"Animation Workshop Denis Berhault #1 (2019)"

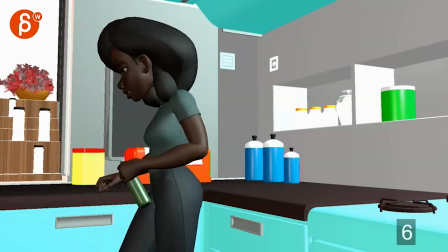All righty, let's play this in full as always here.
We will risk our lives, blah, blah, blah. Okay, done. I did my part.
Cool. Always a fan of nice short shots.
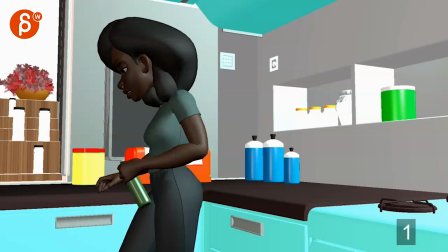What is this? 150 frames. Nice. Bring down the volume just a little bit.
We will risk our lives, blah, blah, blah.
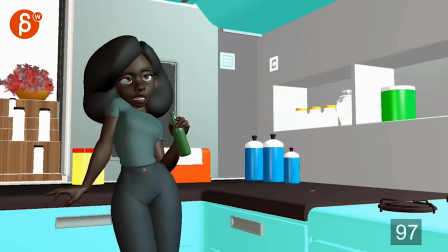Okay, done.
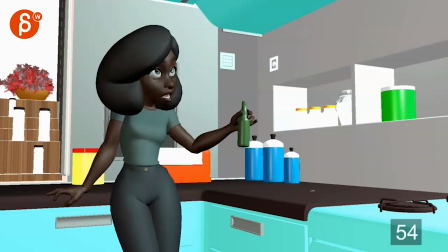So my impressions were, overall, I like it. It's cool.
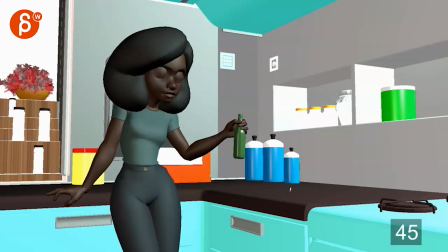as you move on with this i'd be careful with you might have to rearrange some of the set pieces this is extremely picky but you know stuff where you start having tangents there and i would just finish up the animation and at the very end we can re uh shuffle some props and
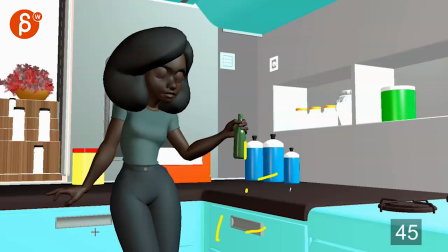you know some colors and things just kind of um you know i'm very much drawn to
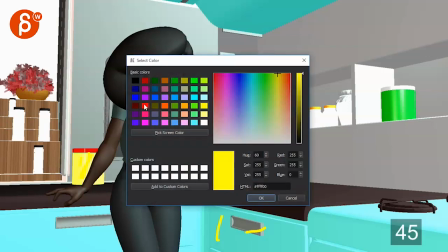you can see this with this color here let me change to green
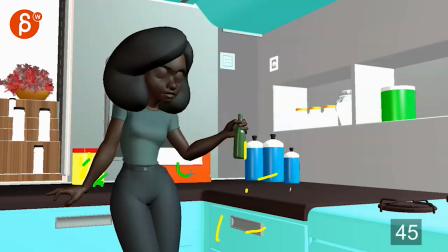uh all that is drawing my attention to it i know this is easily uh fixable let's be careful with all that it just it seems a bit distracting just visually just to start uh the shot like that but obviously it's very easy to fix now in terms
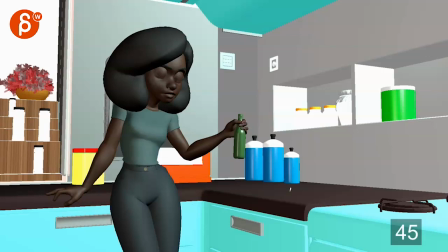of the performance here are my suggestions i don't think there's anything that stands out as being horrifically wrong like oh this shot was never going to work like this but
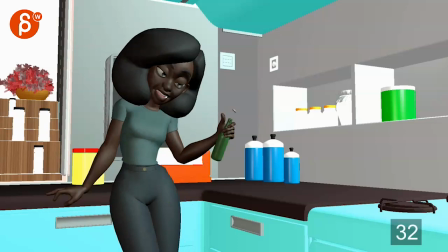here are my thoughts and as always you can agree you disagree and take what you need at first i missed this because i'm looking at her the shot starts i like that she is finishing a move it's like caught on action you can feel like there's stuff happened before this is just a
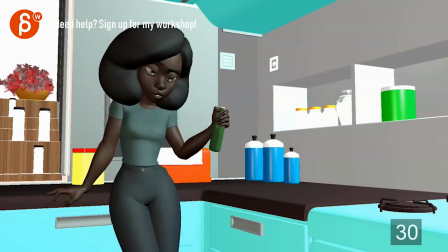shot out of a sequence she gets ready into her thing but i'm ready to look at her it's also very appealing looking character i just want to look there and then
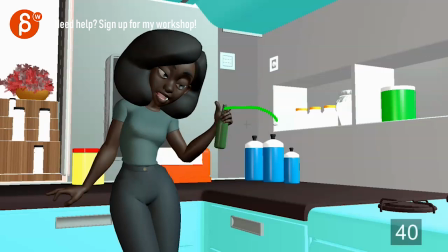you know and the line starts so this actually also because of the coloring and how small this is and how he gets
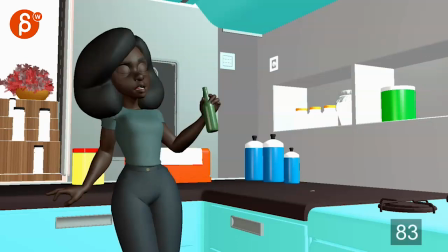kind of lost um i only noticed this on the second viewing now you might say that's good because i was drawn into this but here are my thoughts
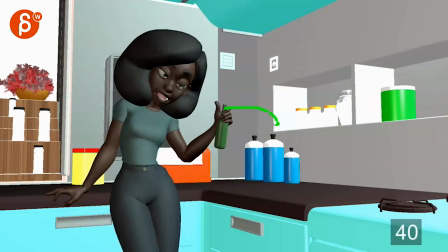what if you save this so you keep everything you have in terms of the gesture just imagine the thumb is still there but she can
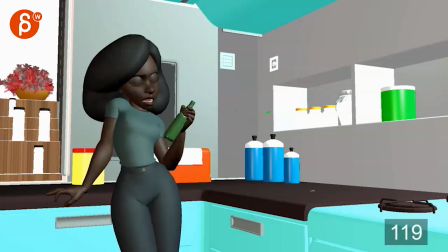she can still do all that stuff and she does the popping at the very end when she's done she can just through here and i know it's a different pose but again it's just a suggestion that she's done saying all her lines and pop and then drinks it's just kind of the last
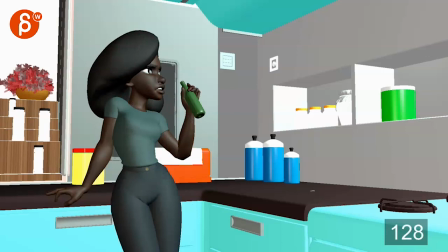thing she does i did my part i did my part because also i think somewhere around here even the eyes will go towards there we're a bit more aware of this if you want to make a moment out of that just a little suggestion
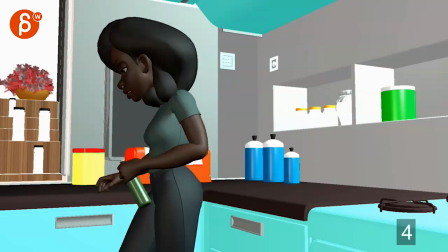and body wise we will risk our lives blah
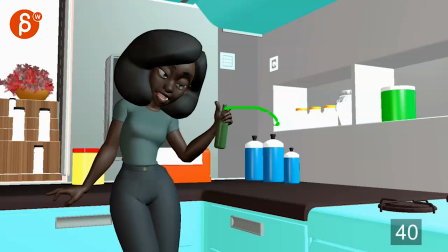blah blah i mean i like i like a lot this is a really cool stuff i like to till head wiggle even
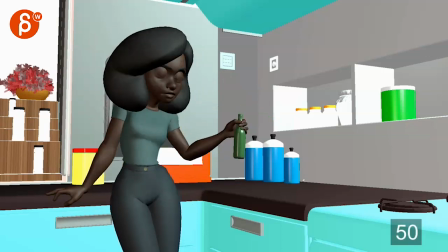in this early blocking phase in set mode you can you can see what's going on there and you got a little detail there on the legs this is all really cool
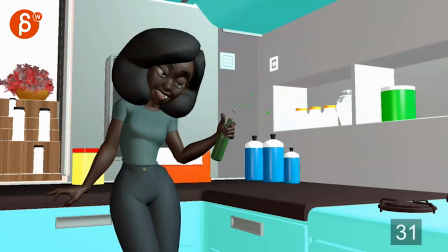what if uh again it's totally up to you what if during the blah blah blah blah blah so she gets she turns around gets into this position
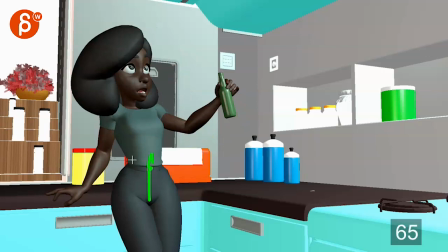and then blah blah blah she would actually lift up the root a bit more maybe the fingers would be here in the hand comes off a bit so she gets just a bit higher she's a bit of a blah blah blah and because the body
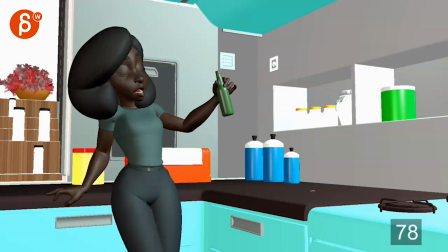rises a bit raises a bit rise raise and then so she has a bigger drop on okay